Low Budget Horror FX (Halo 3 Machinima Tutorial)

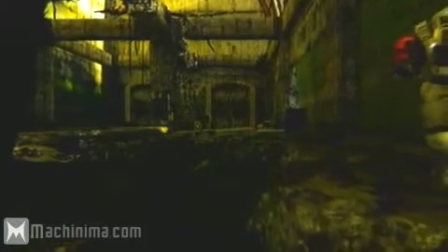Our camera angle shots are going to be really close to the character.
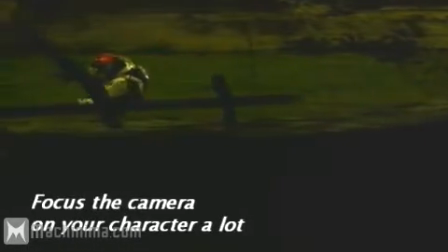We don't want to reveal too much about the surroundings because we want to have the camera focused on our character at all times.
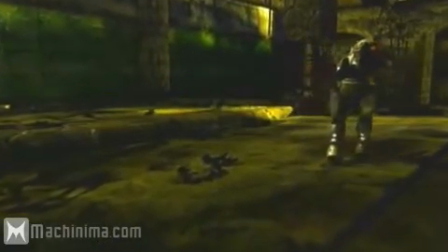That way whenever something happens you can't really see it, instead of showing the whole entire view where everyone knows what's going on at all times.
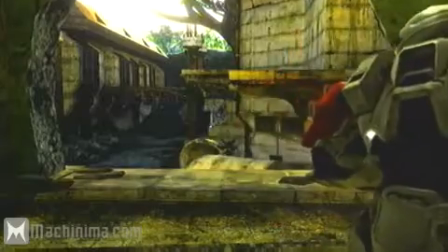The most generic thing you'll see me do is to have this creeping up effect behind the character.
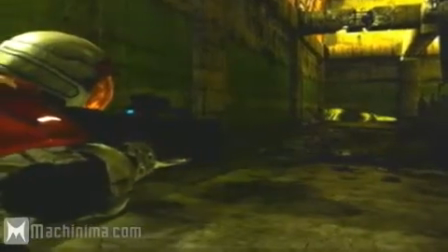That way you know something's coming, but you don't necessarily see it. And when it finally gets to the character and he turns around, bam,
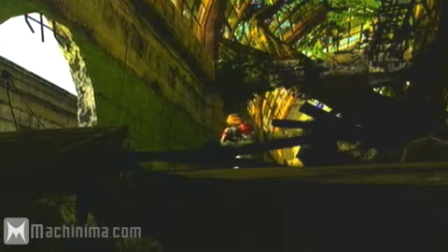nothing's there. You may have seen this done on a lot of different machinimas, and it's not the climax, but it kind of builds to it.
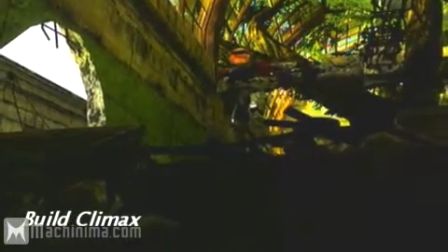It gives the scene its mood and creates something to look forward to afterwards.
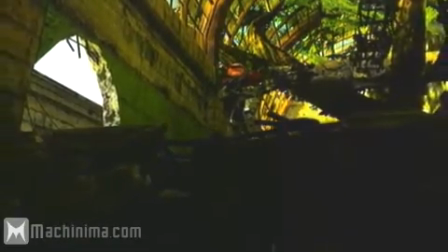For example, I may question what just happened there, or what's going to pop out at him next.
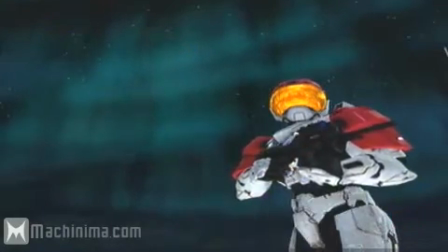So now that we have everything recorded, we can whip it all together and see what we get.